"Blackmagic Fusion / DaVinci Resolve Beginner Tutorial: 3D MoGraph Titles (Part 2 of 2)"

Welcome back to part 2 of this tutorial project using Blackmagic Fusion in DaVinci Resolve.
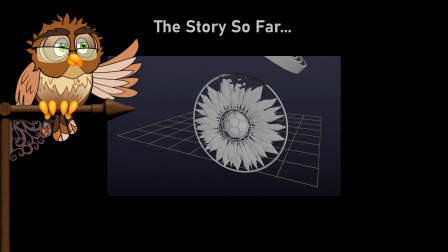In part 1, we imported an FBX file containing a simple 3D scene.
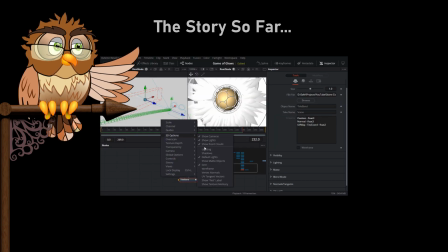It was a bit of an effort to sort out the lights, textures and materials, but that's behind us now,
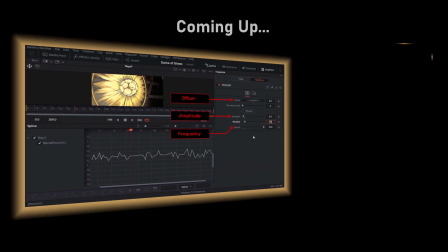and we can start the fun stuff, adding special effects such as flickering lights, heat shimmer,
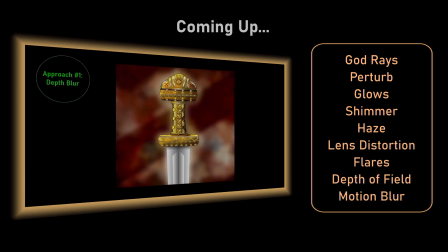lens distortion, depth of field and so on. These are really just suggestions to get you going.
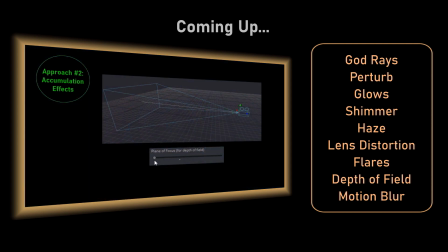You should feel free to cut loose and try stuff out.
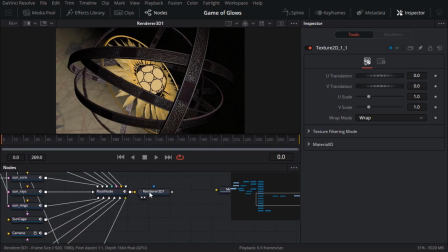I think it makes sense to start with the effects which are big, bold and noticeable, and in this case that means setting fire to the sun.
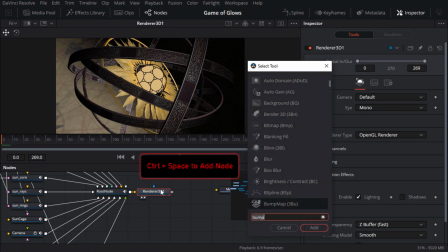So I'll add a rays node for some good old fashioned god rays.
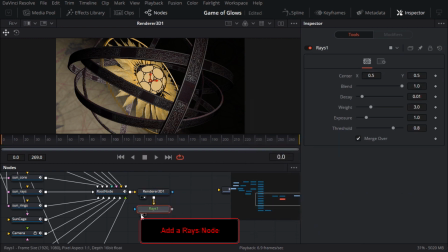The defaults are actually not bad, I'll just drop the weight to about 2. Now unlike the real sun, I want this to flicker quite violently, and I found that animating the blend attribute works pretty well. Instead of keyframing it manually, Fusion has an excellent noise modifier for wobbling and flickering parameters. I'll right click on Blend and modify it with Perturb. If you press Play, you can see the slider going up and down. I'll switch to the Modifiers tab to see the new modifier I just created.
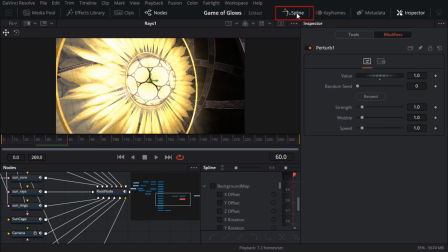Before I start adjusting parameters, it'll be good to get some visual feedback, so I'll open the Spline Editor and turn on Show Only Selected Tool, and then check the Blend parameter so that I can see the animation graph while I adjust the Perturb parameters. As you can see, the speed parameter adjusts the frequency, the strength slider is the amplitude, and the value slider offsets the entire graph up or down. Most of the time, you can just leave wobble at the default value, but in case you're interested, you can use it to add secondary noise to the graph when the speed is low, like this. To be honest, all these brightness and intensity values in different nodes tend to affect each other, so it's too early to refine them much.
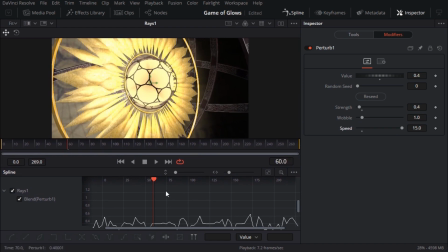These are the values I ended up with by the time I reached the end of the project and went back and forth with various tweaks.
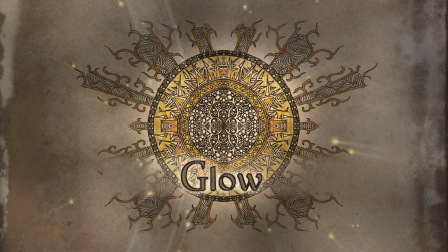Okay, it's about time this video lived up to its namesake. In other words, let's add some glow.
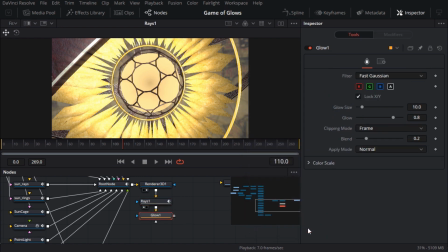First, I'll add an ordinary glow node with a size of 6 pixels and a glow of 0.25. So it's quite tight and helps to soften some of the high contrast edges. Then I'll add a soft glow node.
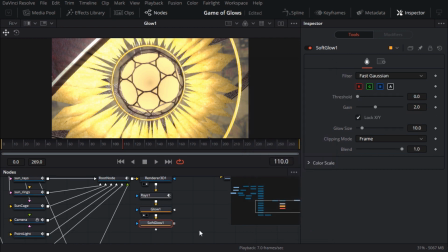This is my favourite glow node because the threshold parameter lets you control which areas of the image will be affected.
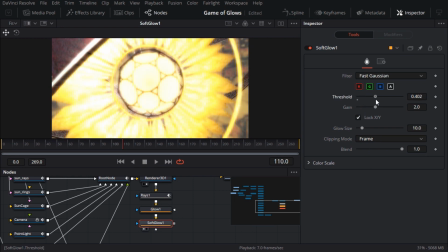Only pixels with a brightness value above the threshold will produce glow. I'll tame it with the blend slider. I'll make the size about 60 pixels or so, which is very large because I want this to act a bit like an atmospheric haze, and bump up the gain a little.
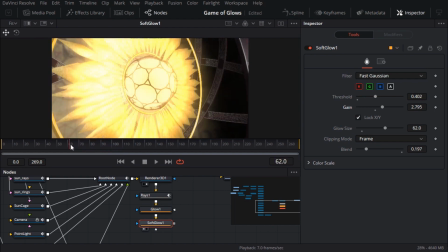It would be a travesty not to add some heat shimmer, so I'm going to use both distortion and blur to help sell that really intense heat. The warp folder in the effects library has all the tools you need for distorting 2D images, so I'll add a displace tool to the end of my flow
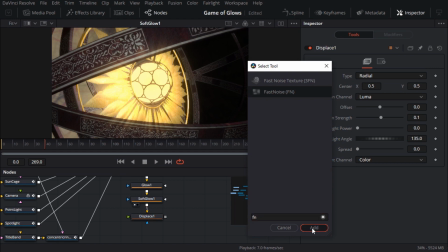and connect a fast noise node to that so that it drives the distortion.
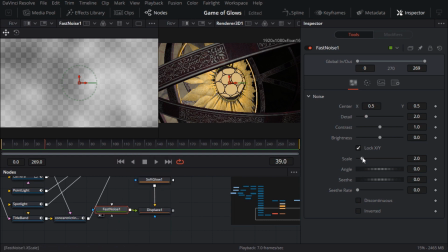I'll bump up the noise scale to about 10 so that it's quite detailed.
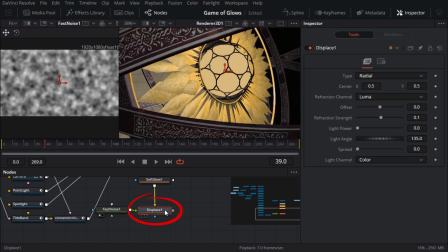Now I'll switch to the displace node and you can see that the refraction strength slider controls the amount of distortion. The displacement type is radial, which means that it's scaling pixels inwards or outwards around the center of the image.
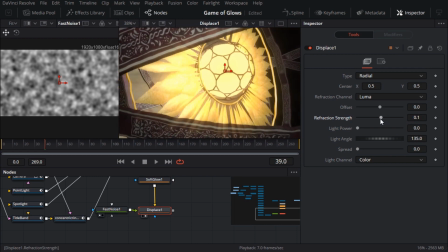The white regions of the noise will cause the most displacement and the black regions cause no displacement. The radial type is the easiest to use, but it does tend to cause more distortion around the edges of the frame than in the center, which is pretty much the opposite of what I'm aiming for.